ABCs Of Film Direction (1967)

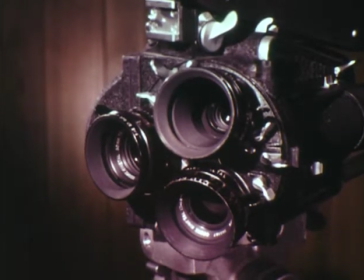Normally, 3 lenses are used as standard equipment. For 16mm shooting, the 25mm lens is considered the normal lens.
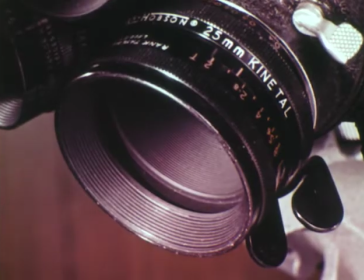It most nearly approximates the perspective of the human eye. Wide-angle lenses come in a variety of focal lengths.
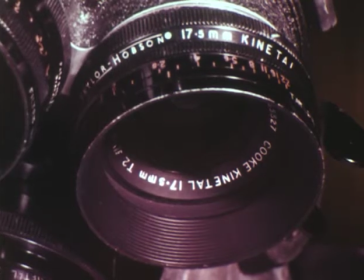This 17.5mm is a good choice.
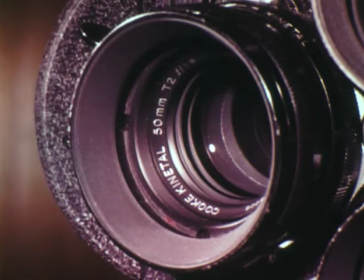When a longer focal length lens is desired, the 50mm is probably most widely used. Of course, even longer focal lengths are available and are often useful. But now let's see how we may use the 3 most common lenses to change both the areas covered and the perspective of the subject matter. Say a man is seated at the desk. His secretary enters through a door in the flat to his right.
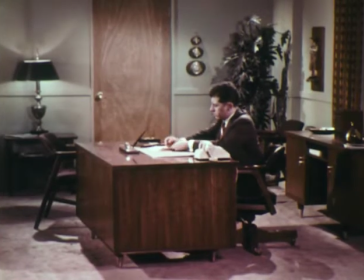This is how such a scene would look when shot with a normal or 25mm lens. At the start, the lens is critically focused on the man.
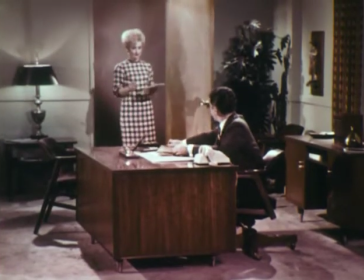As the girl enters, a slight adjustment is made in order that she is in critical focus.
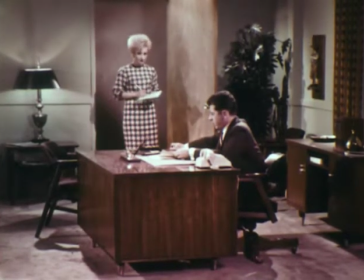Notice the depth of field and the relationship in focus between the man and the girl. All right, let's see what a wide-angle lens does for us.
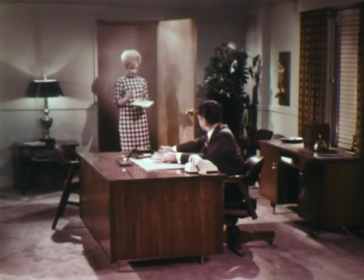Notice the greater depth of field and also the change in perspective. The foreground and the background are apparently more separated and the set seems larger.
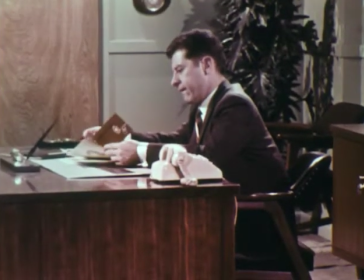Now the same scene with a 50mm lens. The area is reduced, the perspective is changed.
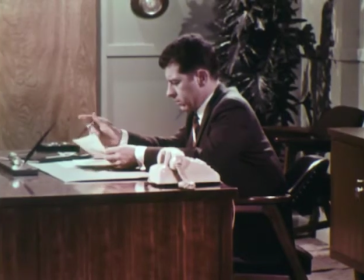The foreground and background seem to be closer together. It is apparent that the depth of field has greatly decreased.
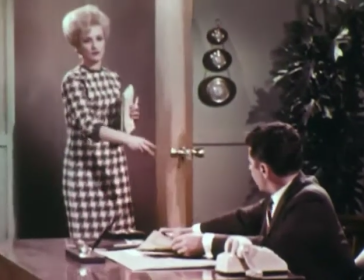When focused on the man, the girl is out of focus. When we focus on the girl, the foreground goes soft. Now, let's look at another type of lens commonly called the zoom lens. Because of its movable elements, the focal length can be varied simply by moving the lever. With this particular lens, we can change the focal length from 17.5mm to 70mm.
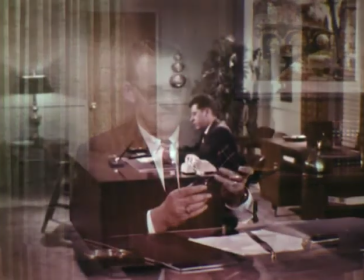So let's just see what we can do with it. Same setup as before.
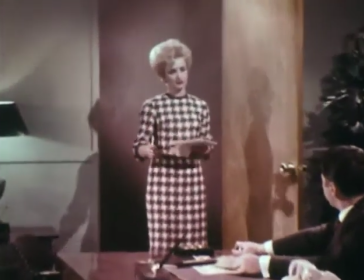As the girl enters, we zoom in for a medium close-up of her in the doorway.
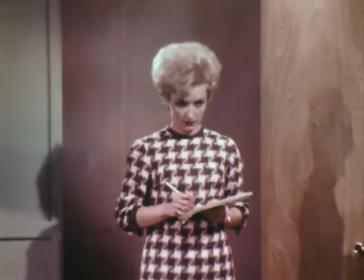As she walks to the desk, we zoom back to the original area.
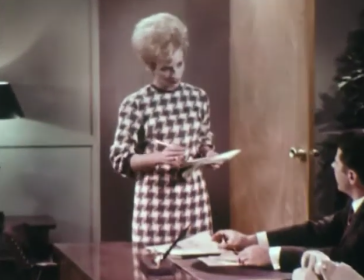Then again, zoom in to end up with a close-up of her standing by the desk. This ability of the camera to be moved and to change areas makes the motion picture the versatile, flexible medium that it is. It gives the director the power of choosing his distance from the subject and allows him to concentrate the audience's attention on whatever he wishes. However, this very flexibility creates some problems, and the director must learn how to handle them. In changing from one scene to another of a different area, we must be careful to maintain orientation, to keep the audience from becoming lost or confused at what they're looking at after a change of scene. One way to keep them oriented is to maintain a continuity of action or movement to relate one scene to another. Now, this is called action cutting.
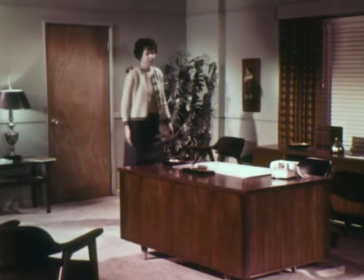For example, these two scenes may have been shot hours apart, yet the action appears smooth.
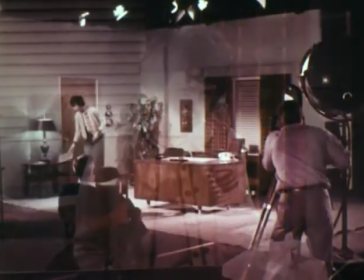Here's the way it was done. The first scene is shot from this position.
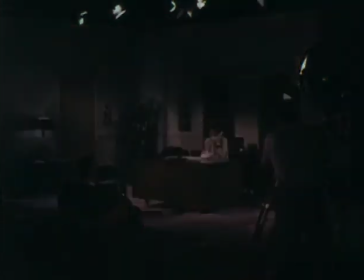Notice the girl goes through the entire action in this long shot. Now the camera is moved into position for the close-up.
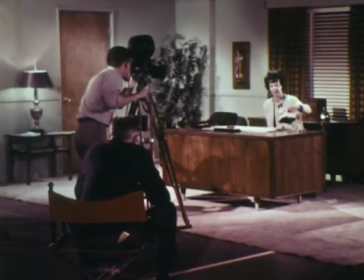In this take, the girl duplicates part of her action in the previous scene. This is called overlapping the action.
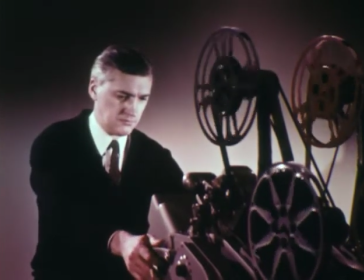The editor will check the action in both scenes and select the place where he will make the cut.
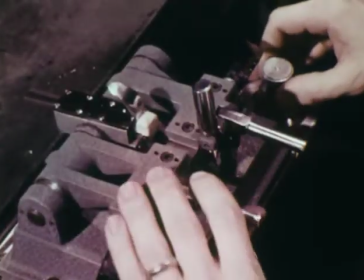He then splices the two scenes together. When they are projected, they will look like this.
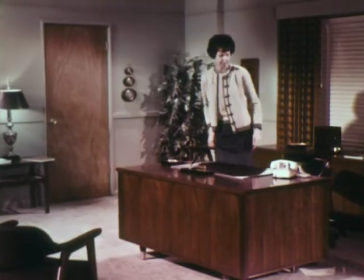The cut appears smooth and the action continuous. This device of overlapping action is really quite simple, and most directors learn it automatically. Every director must do it if he plans to make action cuts. Now, there's another rule about audience orientation that's not quite so easy to understand as overlapping action,
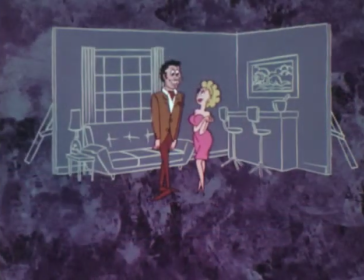but it's just as important. Try to visualize every scene you plan to shoot as a sort of drawing or blueprint. Then imagine a line drawn through the center of the action. This is called the imaginary line or the midline.
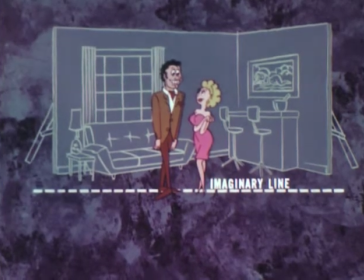It separates front stage from backstage. You can shoot in a 180-degree arc from here
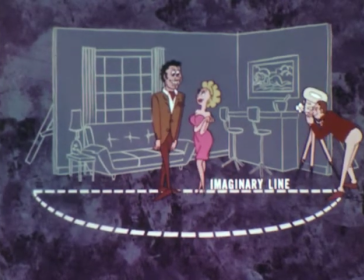to here to here. And the action will cut properly and you will maintain orientation.
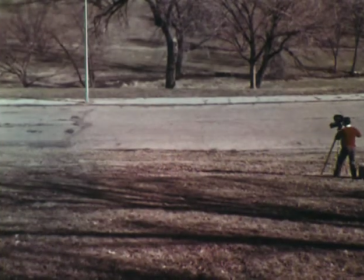Let's see how this works in actual practice. Consider the road as our imaginary line. The cameraman may shoot the approaching car from here,
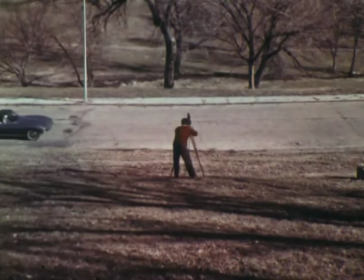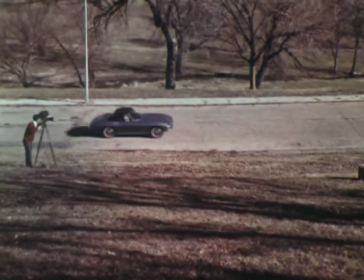and from here. In other words, in a 180-degree arc.
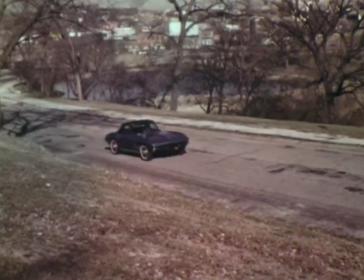Cut together, the action looks natural on the screen and the movement of the car appears continuous. But let's see what would happen if the cameraman were to cross the center line.
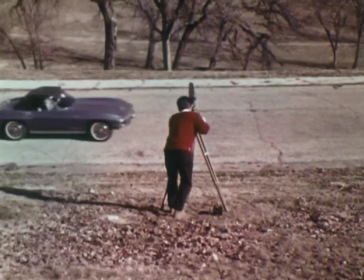He first shoots the car traveling from north to south, from this side of the road.
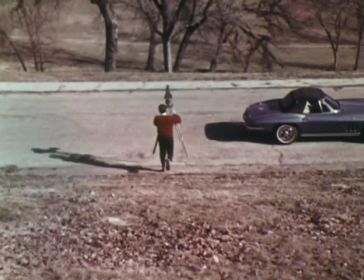Now he decides to get another shot of it from the opposite side of the road.
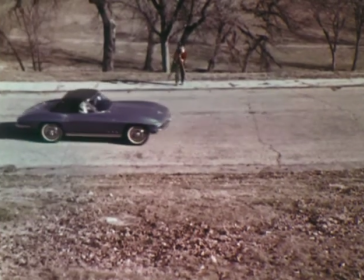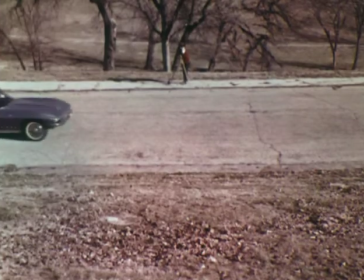The car, remember, is still traveling in the same direction, north to south. But what happens when these two scenes are cut together?
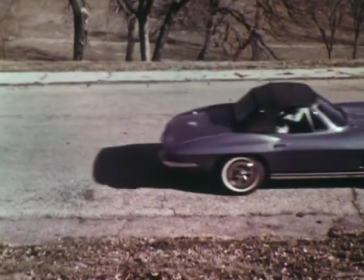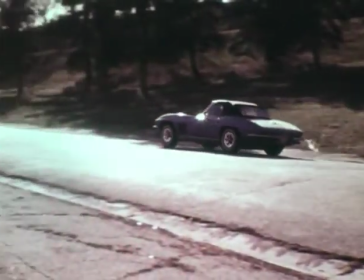While the car was actually traveling in the same direction in both shots, we got the impression that it had turned around and started in the opposite direction because of the camera viewpoint.
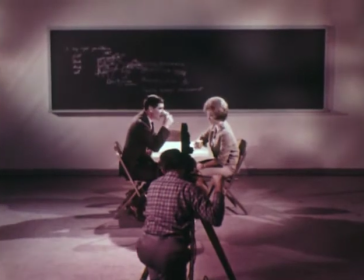The same thing applies when we photograph two people on a set.
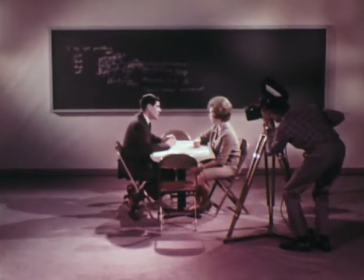We can shoot from any position within the 180-degree arc, and they remain in the correct position in relation to the camera.
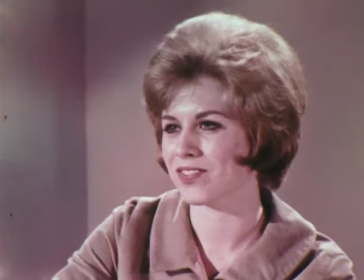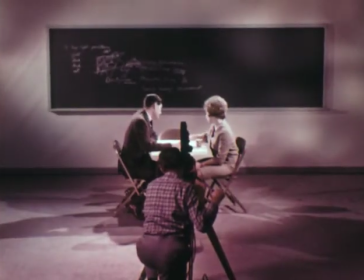But say we shoot first from here, then from here.
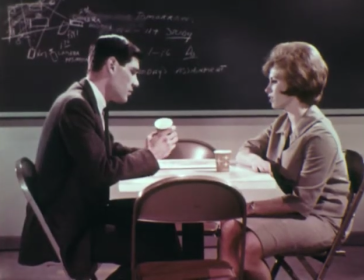We are in trouble. By crossing our line, the people appear reversed and the audience is confused. Now you may ask, can we ever cross our imaginary line? The answer is yes, if we do it during the scene.
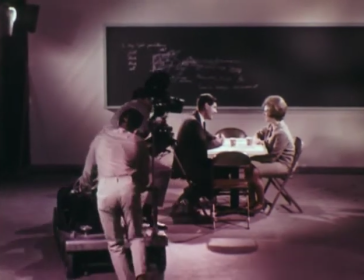Here we establish our characters in their position. The camera then dollies past them, crossing the imaginary line.
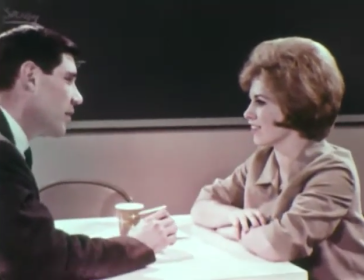Now the audience will accept the reversed position because they were present when the change was made.
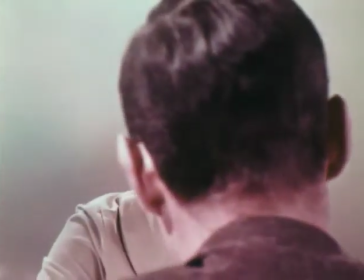I hope this gives you a little better understanding on this matter of orientation. Now, there's one more little device that directors use I want to mention here. It's probably one of the most valuable in his whole bag of tricks because it allows him to compress time and space.
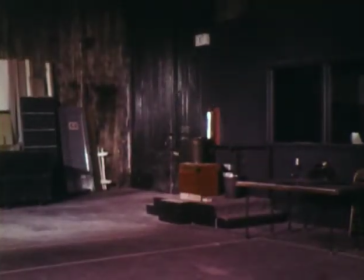Here's an example. Let's say we want to move a man from here to here.
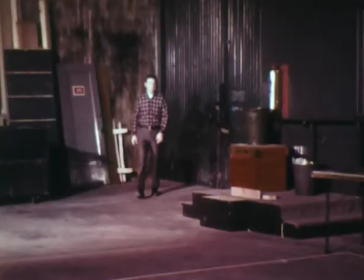All right, let's try it.